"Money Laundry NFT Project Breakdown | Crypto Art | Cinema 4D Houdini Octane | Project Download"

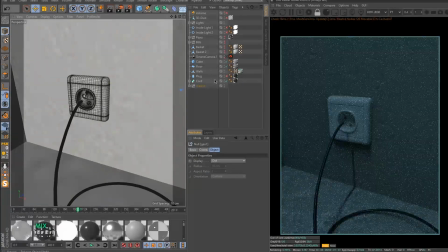This cord should actually go somewhere, but I just added a plug,
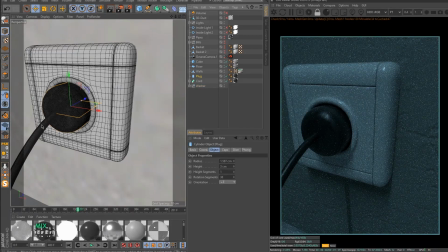which is basically a cylinder with a beveled edges.
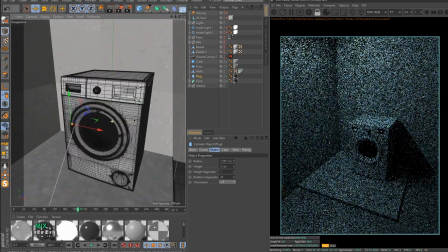Then I think I thought it's too dark here,
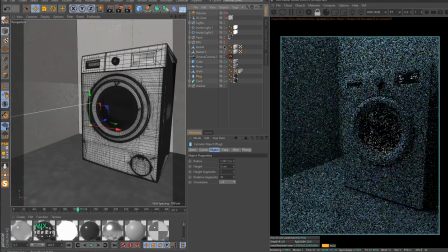so I added some inside lights,
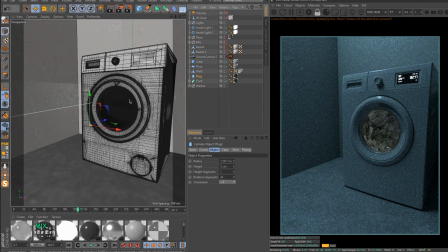lights that are basically a torch with an emissive material and placed inside of the drum
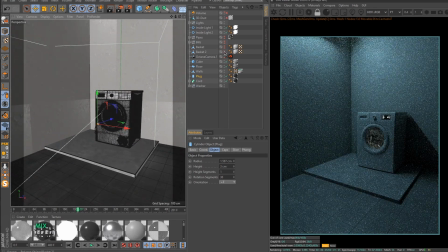of the washing machine. And then I started adding pipes.
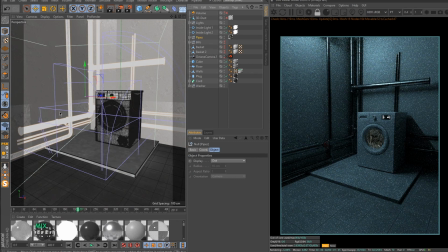So I went with a few cylinders at first, but then I realized that it's nowhere near realistic.
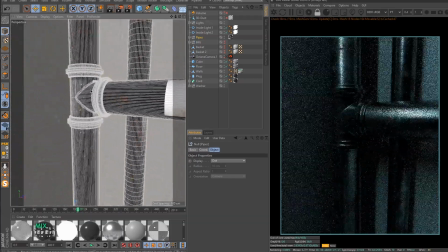So I think it was a free setup found somewhere on the internet, but sorry,
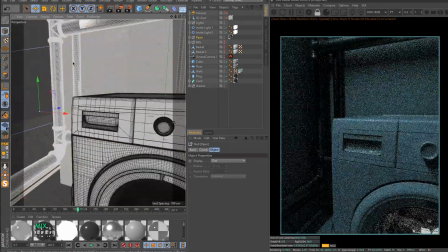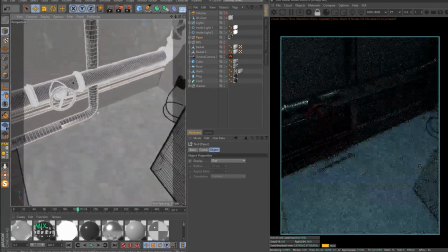I made a pretty good number of adjustments to make them work.
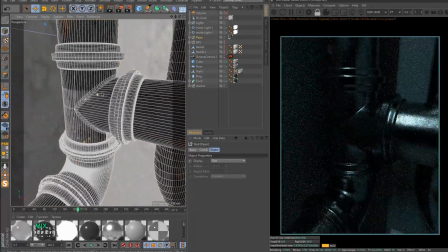But yeah, other than that,
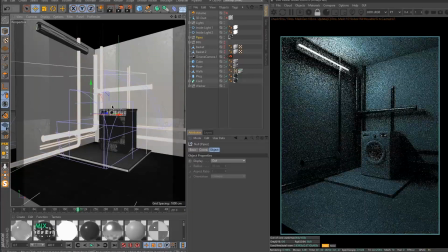it's making it look more like an actual space.
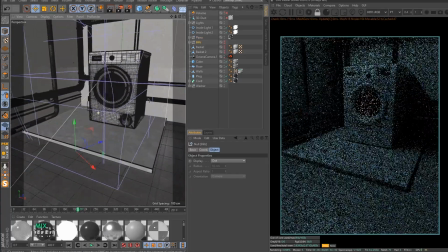So after that, I thought, all right, we are laundering some money,
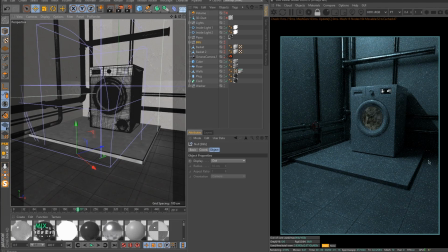but we need to compensate this space here and here, so it's not that empty. And I've added some baskets, like laundry baskets, with dollar bills.
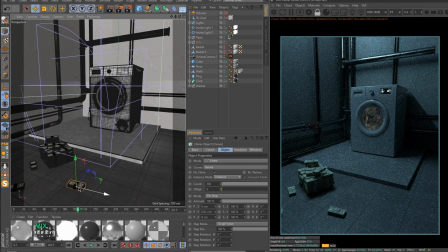And dollar bills are basically cloned rectangles, cloned 2D planes in a stack. Here's a cloner and a random effector, so they are just a bit... Don't freeze on me.
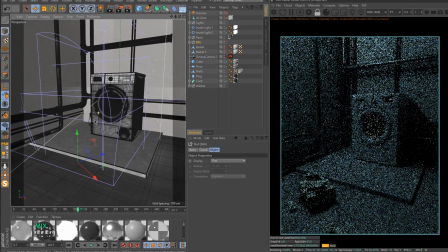They are geometry, like they are heavy in the viewport and starts lagging,
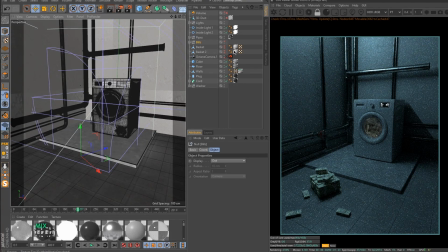so I just turned it off from the viewport. And yeah, I added a few baskets, and they are also from 3D archives, I think. So yeah, that's the setup.
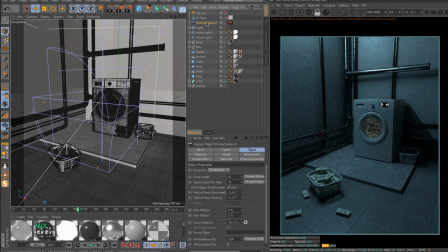And now I started to work with the camera and like little effects, all that stuff.
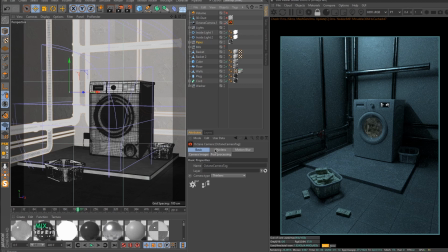So in the camera, it's an easy setup.
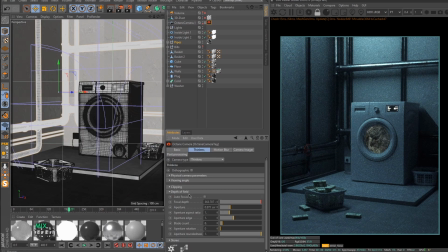So we have just a bit of depth of field. We can focus on bills or on the actual image here in the drum. But other than that, it's I added a bit of exposure.
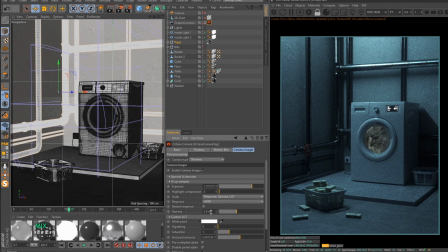Here I actually wanted it to be a more contrasting look, but mainly because we are adding a fog. So if we don't lower the gamma, it would be super foggy,
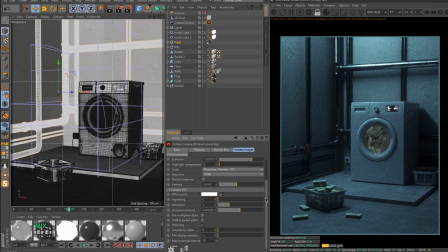and we will lose like the contrast we actually need. So you can see probably here is the repetition of the tiles. Yeah, my bad.
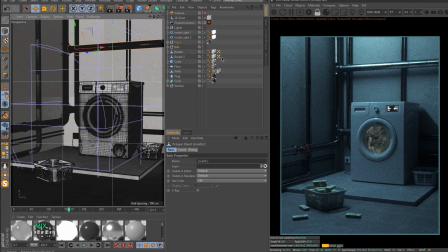So probably just need to tile it better, scale the texture up. But yeah, just wanted to show you how I create these scenes and my personal approach. So yeah, let's get back to the camera. So what about LUT?
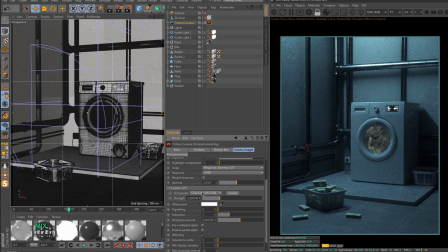Yeah, I'm using chemical. I think it's the name matches the actual scene. And hot pixel removal as always. Yeah, that's a spectrally denoiser.